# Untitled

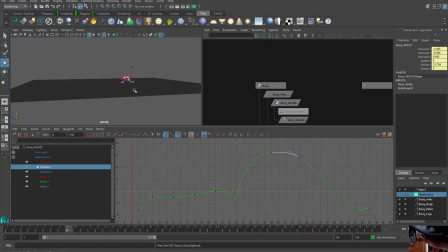(4:06)
So it looks like you want that floating a little bit, which is awesome, because you want to emphasize the fact he's up in the air and making that transition. Great. Then you also want to make the point that he's falling down again.
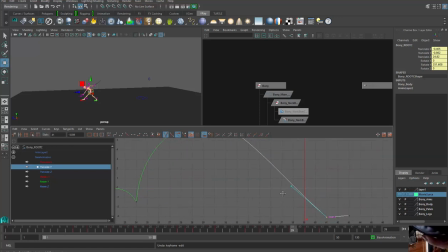(4:20)
So he's got to hit the ground hard. And you had him on a soft landing because it was interpolating even movement between the two stages. So you also have this beautiful little bounce at the end. You can, in the interest of overlapping action,
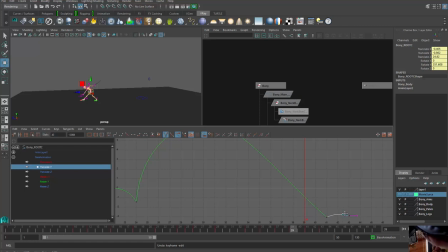(4:37)
overextend beyond that to really emphasize it a bit. Here, it has more of a bounce because of the hit he took. He took a big hit. There's a lot of force remaining in his body, so it's believable if you overextend a little bit there.
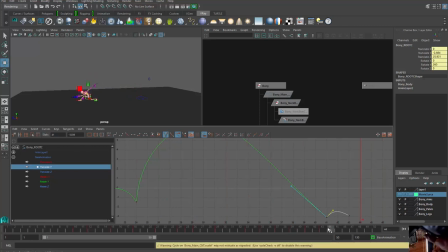(5:00)
Now what you also have is a dead ending. You have him, oops, moving around too much here. You have him, all this force is in the body, but the arm has a dead end.
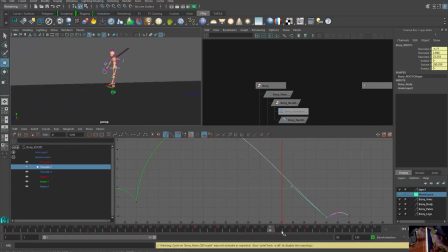(5:14)
Look at that arm. It hits a position and keeps it even though the rest of the body is moving. You need to look at flow theory in your Richard Williams textbook and add some,
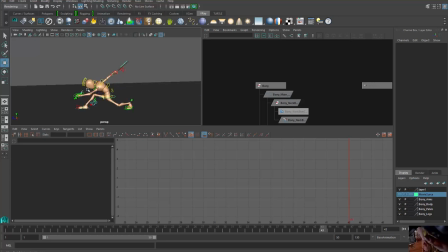(5:28)
allow the energy to escape the hand there. And this will happen
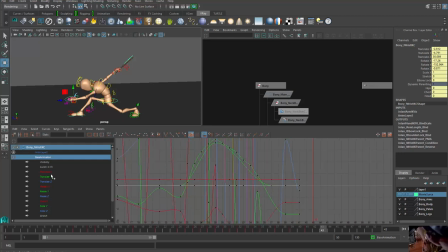(5:40)
naturally. Gosh, he made some choices here. Let's see. You got a lot of wobble. That's a lot of what I'm seeing.
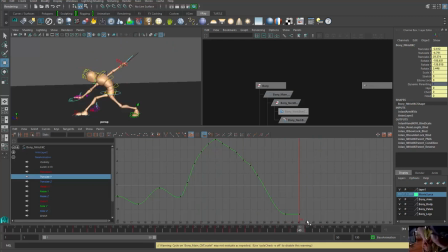(5:53)
Okay. Here, it's hitting a position. I would have it hit the position and then raise up a little bit and just allow it to release some of that force that you've got going on in the rest of the body. So if it's hitting there,
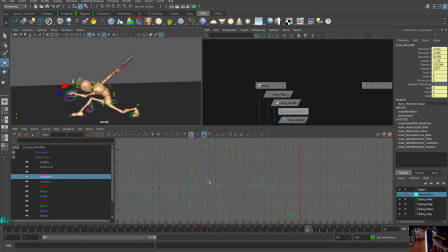(6:15)
maybe change that and bring it back down.
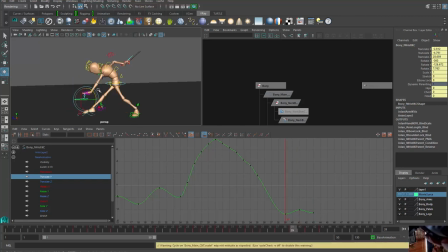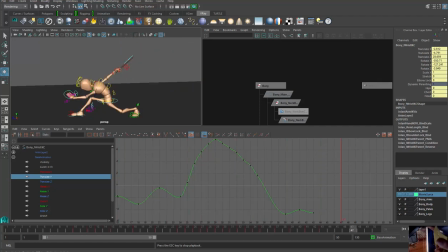(6:48)
So you're allowing a little bit of that energy to escape. And then you're also going to want to look for the bouncing ball. Now this all needs to be cleaned up because it's all in the same curve, right? So you can break this.
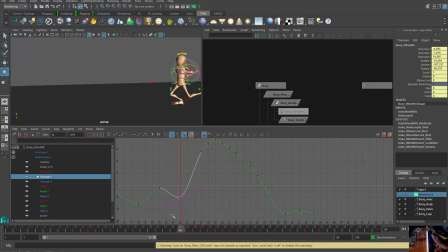(7:06)
See, it's hitting down. It's hitting. It's hitting the your bouncing ball is all over this. Right click, break tangent, weight tangent, free tangent weight, okay?
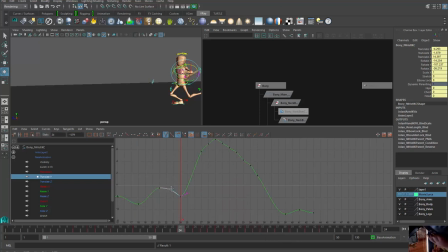(7:22)
And recognize every time it's hitting, it's feeling force. So it's going down, it's fighting the force, float, and gravity, right?
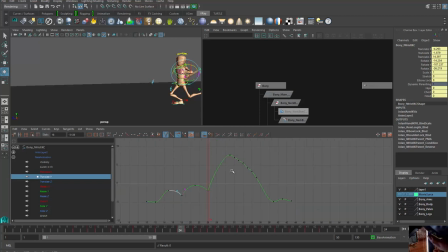(7:35)
Go up here, here. And the more of this you do, the more believable your project will be. And you'll be able to choose where you do the suspension of the belief, which means you don't have to always follow the reference.
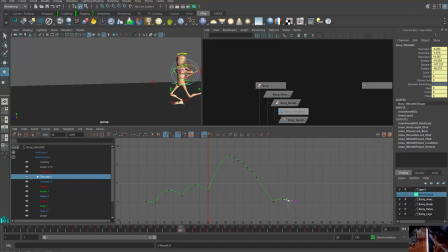(7:51)
You may want something to float a little longer to emphasize a pose. You may want something to land a bit quicker.
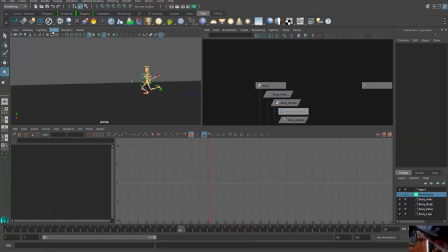(7:59)
But if I go back here, okay, I'm going to go show those curves. Now I added too much bounce at the end. I would want it to, ugh.
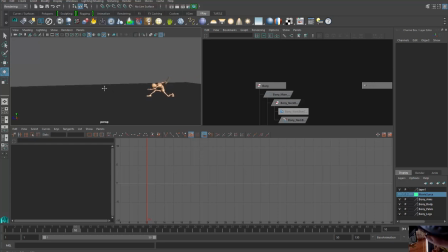(8:16)
Working on somebody else's work is never a good idea, but okay, that bounce at the end was just not right. I would change that. See, my OCD is going to kick in. I'm going to make all these changes. This will be a 20-minute video.
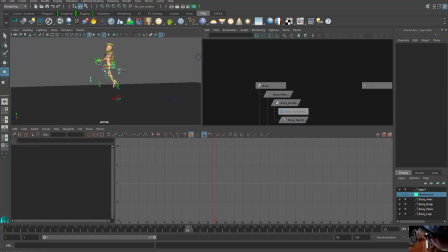(8:30)
I don't want this to be that much that you sit through, but animation takes time.
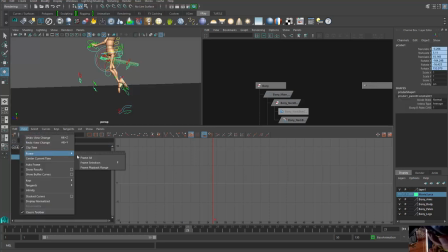(8:38)
All right, translate by view, frame all. Where'd it go?
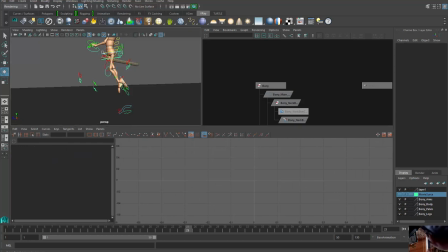(8:44)
Here. All right, I would decrease that. Looks unnatural. You had a nice enough one as it was. If I were to do what I was going to do, I would need it to go out another frame.
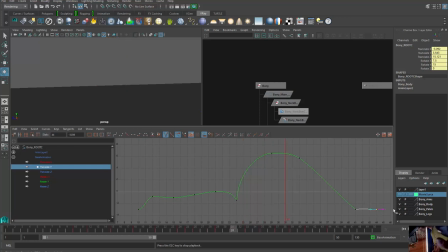But you see that energy releasing out of the arm now.
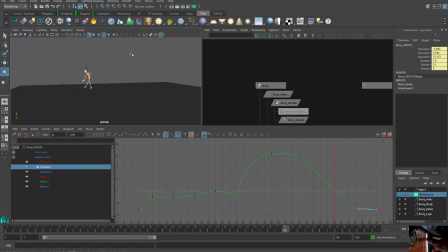(9:19)
You need something like that to release the energy. Read Wave Theory by Richard Williams. Get a little more believability in your jumps. Think about the bouncing ball we did at the beginning of the semester. The reason bouncing ball is always taught at the beginning in animators is to teach you that forceful momentum.
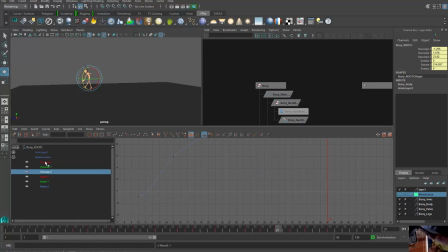(9:36)
It is in every curve. It is in your translate. It's in your X. It just looks different. You want to clean up these curves because that's all wobble that you're getting in. If it's a smooth motion, then you don't need that wobble, right?
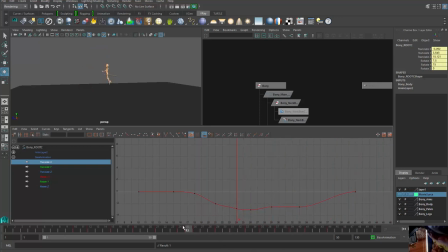(9:51)
If there's a smooth force going on. You only want that wobble when there's something interfering with the force. I hope this helped you more. I wish I could have seen your assignments earlier and more often because you're doing great, talented work, and I want you to be successful in this. Great job, Vahid. You have a lot of natural talent. I wish you the best.